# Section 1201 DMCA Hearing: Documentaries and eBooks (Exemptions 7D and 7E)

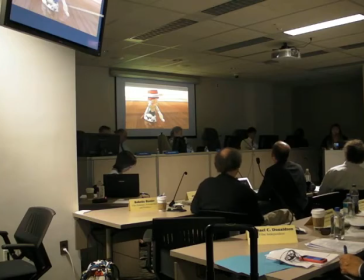38:51 John Lasseter had given the Toy Story 2 to another director. When he saw it, he was devastated. He said it had no heart. He took it back, and Ed Catmull said in the Harvard Business Review that it was this scene, of which we're only going to see a minute out of 4.5 minutes, that was a turning point in Pixar's history.
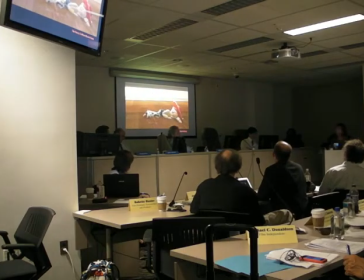39:09 Notice the reflection of Jessie. She has been thrown under the bed by her child, and it turns out she will have been there perhaps 10 or 15 years.
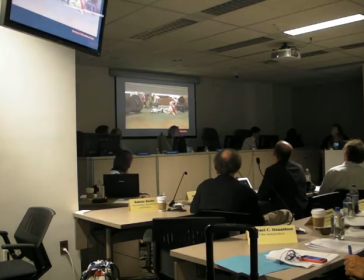39:22 Notice the dust. And as the pink is taken out from under her, we turn to a world of autumn colors.
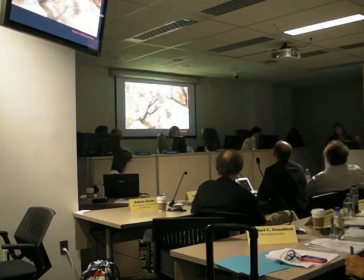39:33 There's even dust on her hat. And what we're learning here, as Bruno Bettelheim said in The Uses of Enchantment,
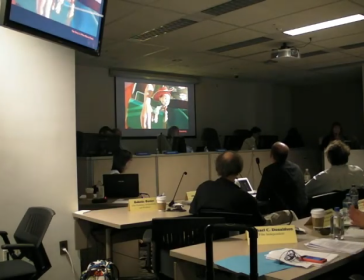39:40 is that fairy tales very necessarily psychologically prepare children for life's inevitable tragedies.
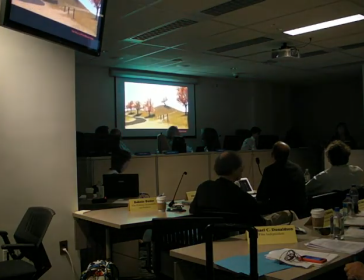39:47 In this sequence, the music is so sad, it's in direct contrast to the rest of the film,
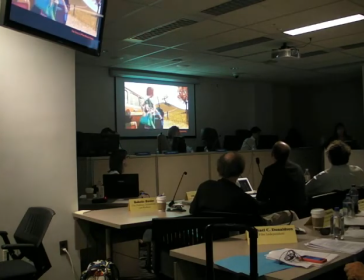39:53 which is in blues and yellows and upbeat and fun.
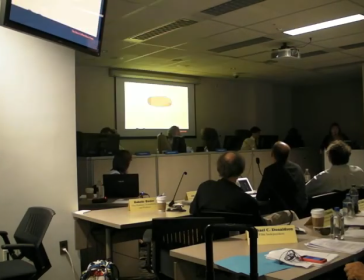39:57 And what Jesse learns is what we all have to learn, that someday someone we love will throw us away.
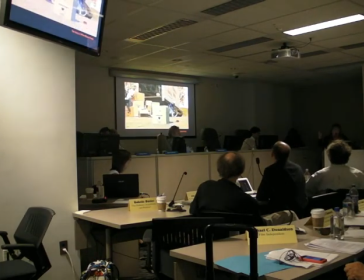40:04 Our hearts will be broken. We'll be thrown into a nursing home. We will be abandoned.
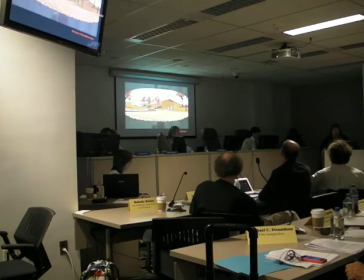40:10 This is extremely important to the power of the entire film. And once they understood this, Ed Catmull said,
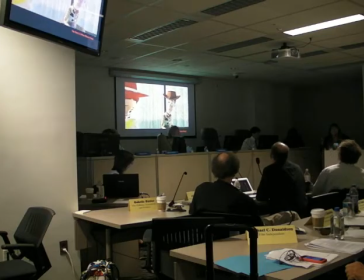40:18 it transformed Pixar's history, and they now have the greatest track record of blockbusters in history.
But they forget you.
And this is Woody's journey. At the very end of the film, he has to say,
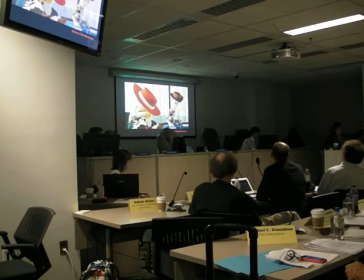40:36 he's standing on the threshold of a window, looking out at Andy, knowing he's going to grow up and go away to college, and Buzz says, well, what do you think about that? And he says, I'm going to cherish every day as long as it lasts.
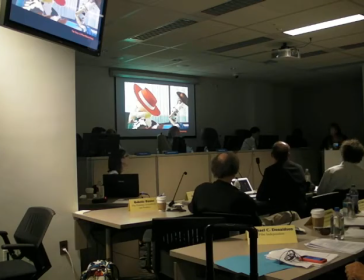40:49 I'm going to love anyway. Such is the power of cinematic storytelling. And finally, I'd like to talk about a concept called the power of rhymes.
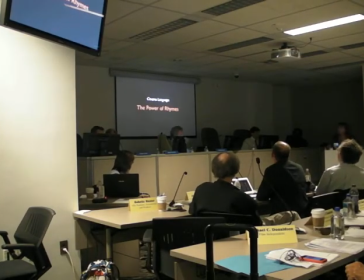40:58 This is extremely important in cinema storytelling.
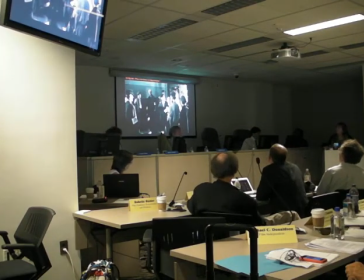41:02 And Steven Spielberg's tour de force film, Schindler's List, we have the concept of what is the power of industrialization. Notice, this is a master shot, all in one sequence.
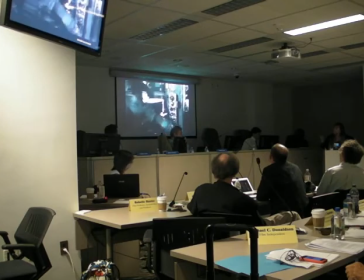41:14 As the camera dollies in and out, the lighting, Cartier-Bresson-like lighting, high key whites and darks.
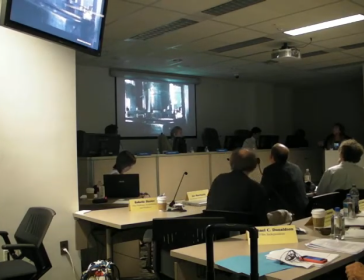41:21 Notice we can see the steam coming out of us, and we are watching in real time as a pot is made, and it's astonishing.
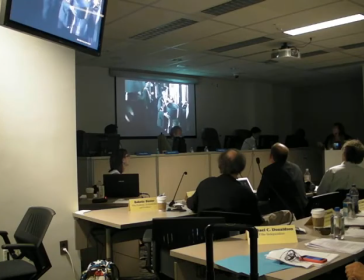41:30 It's wonderful, isn't it? And we are on the same wavelength as this man here,
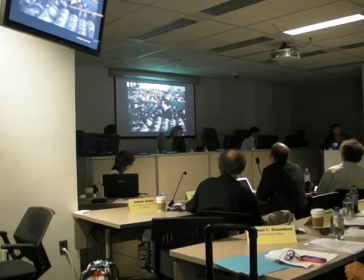41:38 who would have had a destiny going to Auschwitz, but Schindler hired him just to bring him into his, as because he was cheaper to be in the factory. Now this last shot we just saw, that's 8 seconds long. That is the fulcrum of the story.
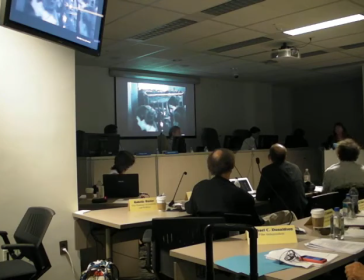41:53 It proves that Schindler is going to be a huge success. He's got millions of pots in the pan. He's going to make a lot of money with the SS. And guess what? It shows the volume of industrialization. And then in our final shot here,
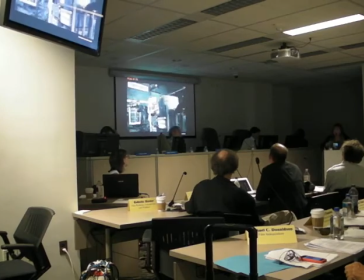42:07 this is the shot we call the rule of threes that leads us to the emotional horror of Schindler's List.
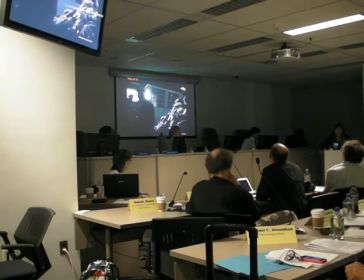42:15 Because guess who else had this idea of industrialization? Hitler. And so in a rhyming shot of dollying, going in and out,
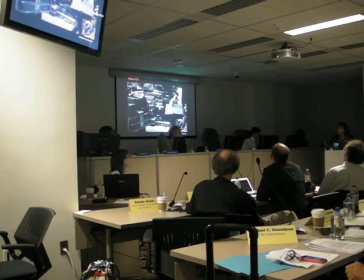42:24 very painstakingly, with the same lighting grayscale,
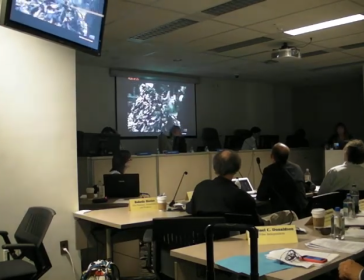42:28 we see how deliberate and intentional the process was for Hitler
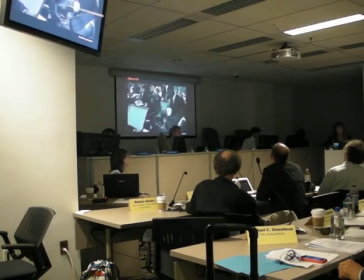42:33 and the SS to eliminate an entire 6 million race of people.
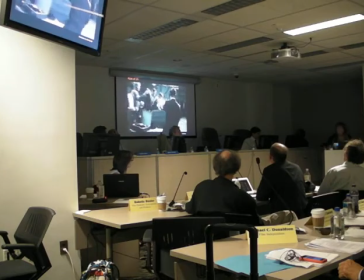42:39 It's volume, industrialization. And what happens in cinema is all about the orchestration of emotions. What you want to do is take people from the opposite emotion first, which in this case was delight and wonder.
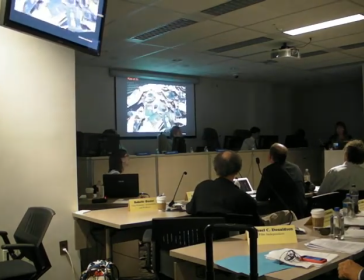42:53 And now, as we're facing this and taking it in, we are waking up and going, oh my God.